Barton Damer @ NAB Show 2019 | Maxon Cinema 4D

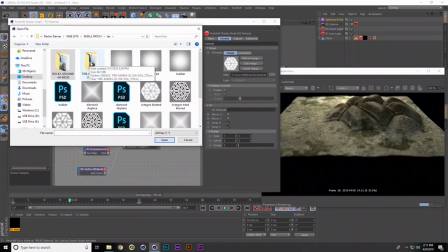the tire marks.
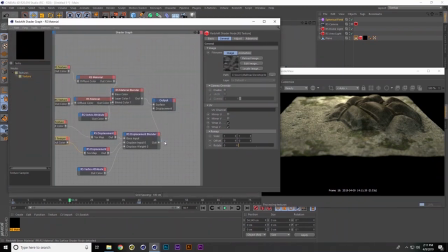Depth here, and as I load this, we now have the displacement of the mud. And so you can see it's taking shape wherever our setup was, and it's in the sphere there. So obviously we could go in and we could spend time dialing in the displacement and getting it to look perfect,
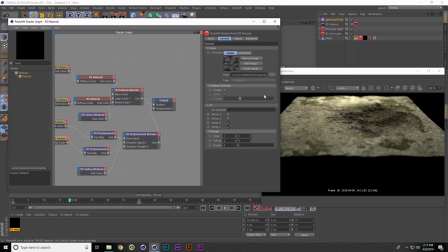dialing in like the reflectance, all of those things, getting it to look perfect. But if we were to render this out as is, here's what we're going to get.
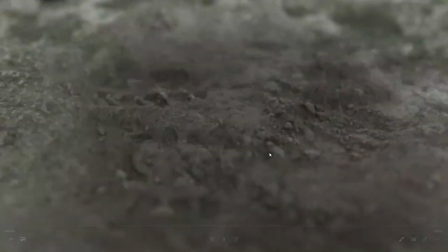It's going to be something like this. Goes across.
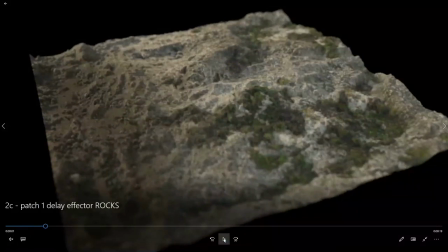The issue with this, of course, is that we kind of just have a sphere that animates across.
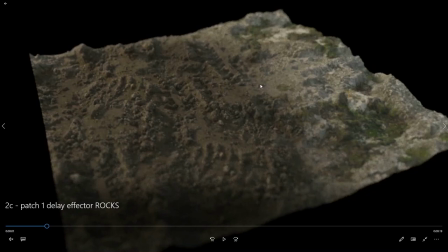So it's cool that wherever that sphere goes, we've got the mud, and wherever the sphere isn't, we've got the rocks, but we don't necessarily want it to be in the shape of a sphere. We want to break it up and have it be a little bit more organic. So let's look at how we're going to do that.
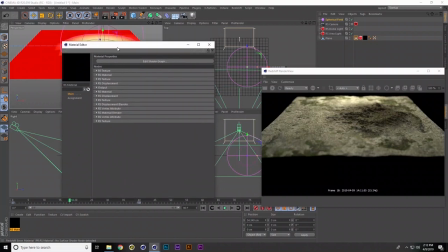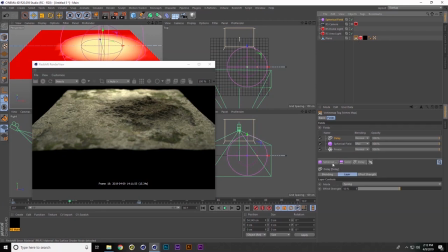Okay, so what I want to do is I want to go back into the fields and I want to add what is called a random field. So when we add the random field, you can now see how it affected my vertex map.
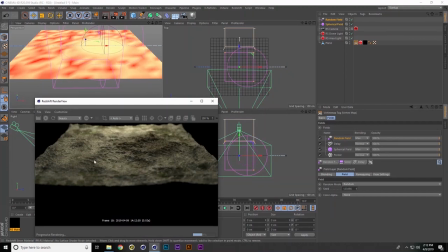Not only did it affect my vertex map, but you can see that I now have subtle hints of mud versus rock that are popping up all throughout it. So it's not just a sphere anymore.
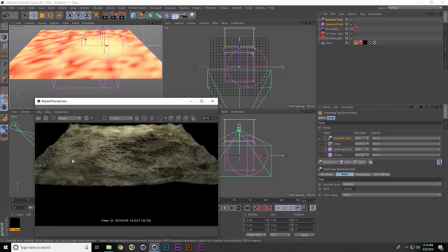We've broken it up And it's reading wherever it's red and wherever it's yellow to get us something that's way more organic. What's really cool too about this is you can go into remapping and you can go in and,
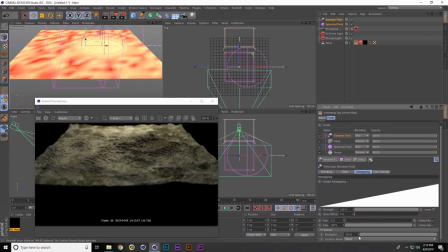you know, if you're, again, if you're used to like Photoshop or anything like that, what you'll do is you'll come into this curve mode
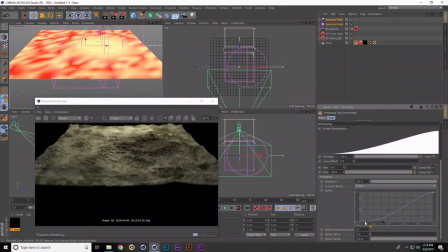and you're adjusting kind of the brightness contrast of the map itself. So if we go in here, you can begin to adjust the brightness and the contrast of the vertex, which is also going to affect these areas.
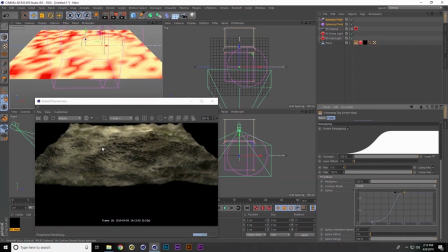So you can make them a harsher edge between the rock and the mud, or you can make it a really soft edge between the rock and the mud. And so if you were to render something like this out, wanted to mention one other thing about the noise.
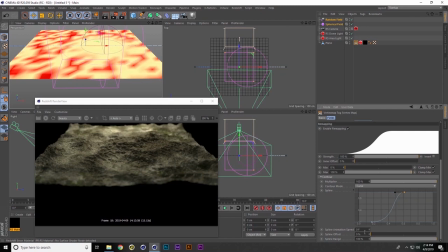You can animate the noise as well.
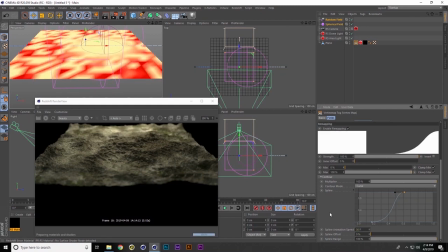So if you put this in, that way as it's growing, it's going to be kind of like creepy crawly growing. And so by adding in this noise, you essentially get,
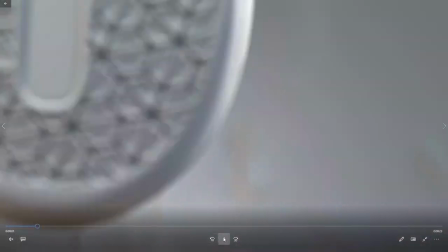show you one more time, you essentially get the breakup of the toe through here.
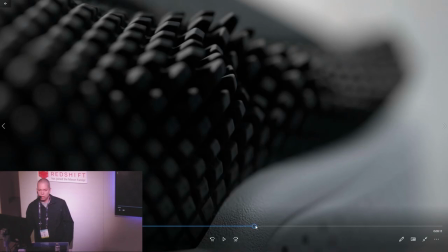So the way all of this was animating out, the reason it didn't all animate at one time is because of the noise pattern that was there.
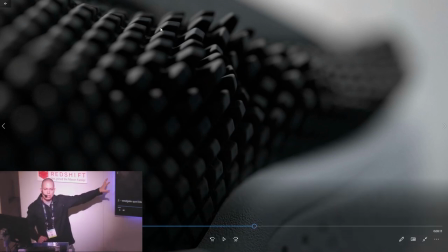And these were animated the exact same way as the tread. Two different displacement maps on the toe.
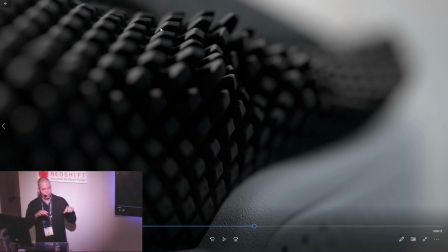One that was all white that popped it out, and one that had more like grays and blacks in it. And then by adding that random field to everything, it broke it up a little bit more.
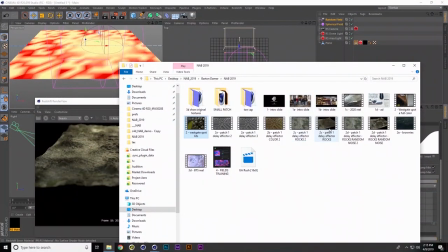So if you were to render this out, you would get something that's going to look a little bit more like this.
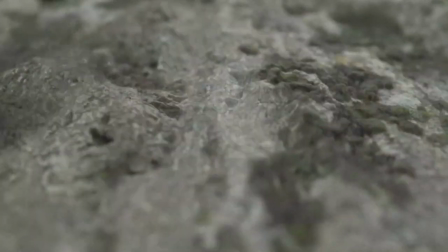So that way you don't have just a sphere going across, but you've got something a little bit more organic.
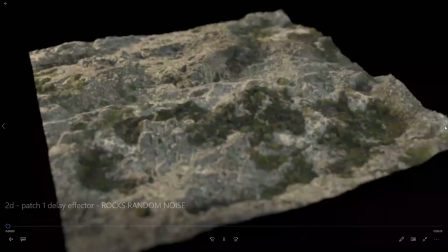Here's a further away shot of it.
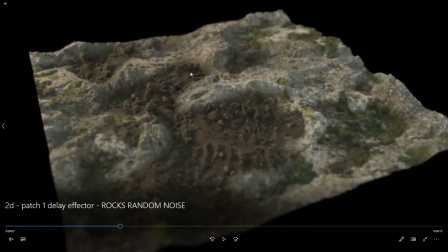So you can see how cool some of these edges are now, and the brightness and contrast of our vertex map that we were adjusting inside of the field are allowing us to get some really interesting growth.